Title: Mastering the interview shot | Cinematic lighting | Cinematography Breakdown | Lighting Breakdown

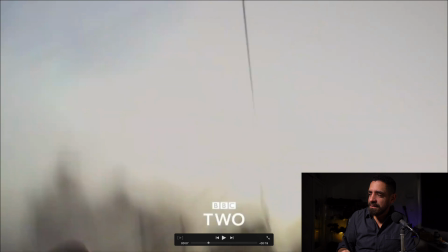Okay, so two lights creating an amazing effect. Okay, once again here, same thing.
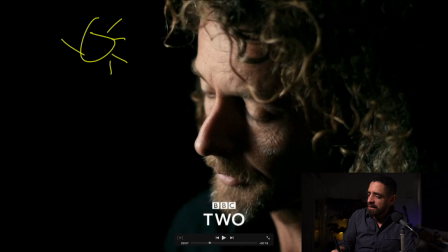Lights on one side, camera is on the other, facing our subject. And here you can really see that f2.8 in effect. It might even be a macro lens, but I'm going to say it's an f2.8.
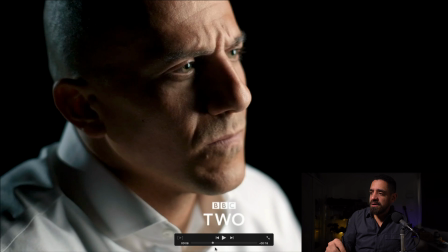Now this is probably my favorite interview of this series, and we have our one light facing down here that's creating a really nice shadow along the side of his face, really keeping this mood going.
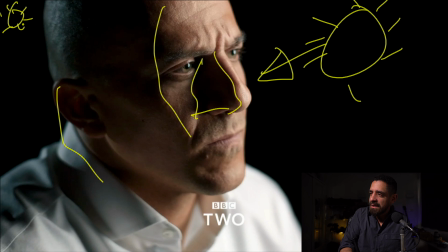And then we have a great backlight that's just lighting up the back and spilling over here to the front. Now this might be keeping, now this light might be enough to bring out a little bit of this section here on his cheek, but I think if not, there's a bounce here, there's a bounce card
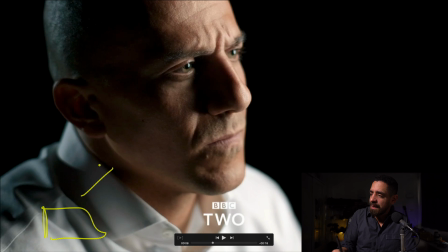that's bringing some of that light back from this light. So the bounce is reflecting to fill in this a little bit. Let's move forward.
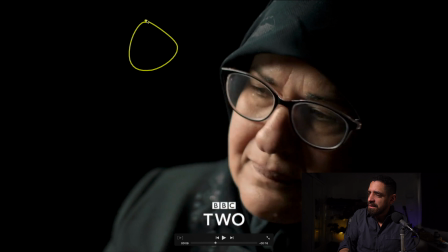These ladies have the same. Looks like just one light to me. One light is all you need to create this effect.
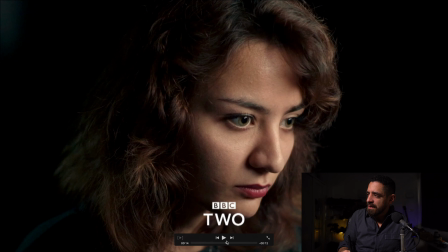Again, I just want to talk about finally this woman at the end here, because they've done something slightly different where they have one light coming in here. Once again, our camera is always on the opposite side, filming that way.
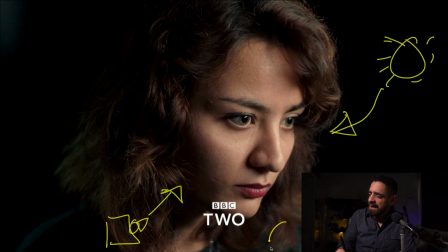And they've probably brought one light closer to the right side of her face, just bringing a little bit to smooth off the harshness of the shadow from her nose. And her whole face is looking very soft. There's enough on her hair, enough on her face.
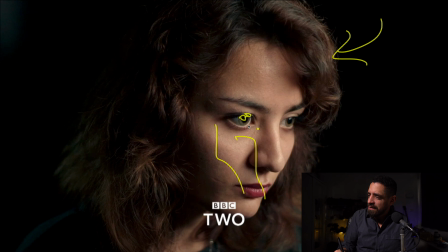And you can actually see here, if I look, you can see the two lights in her eye reflection. So there are two lights here, one here and one over here. Okay, let's scroll on to the end.
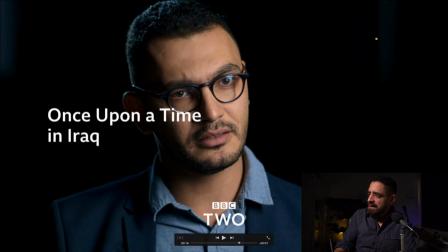And then with our last interview in this teaser, one light here, camera's going to be on the opposite side looking forward, and then one hair light.
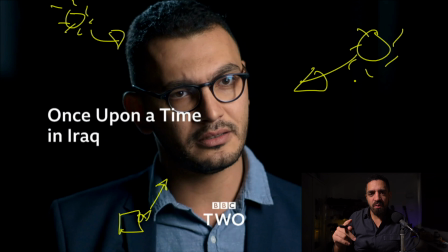So as you can see, you're really creating amazing cinematic lighting just with one light or two lights in this situation to create a lot of mood, a lot of depth. And this is something that when I started using the light on the opposite side, really showing an improvement in my work and in the effect of the lighting that we get. Now this gets a bit more complicated when we have an interviewer and an interviewee, so we're using two cameras with a reverse and trying to avoid these lightings. And I want to do a video where I can break that down too, because we're going to need different kind of light stands that will make themselves to be out of the shot but still create this effect. So I hope you guys like this and this is enjoyable for you. I like breaking these down because every time I look at these and really study them, it makes me a better cinematographer, a better filmer, and a better viewer. So if you like this kind of content, please like the video, and I'll see you in the next one. Okay, peace.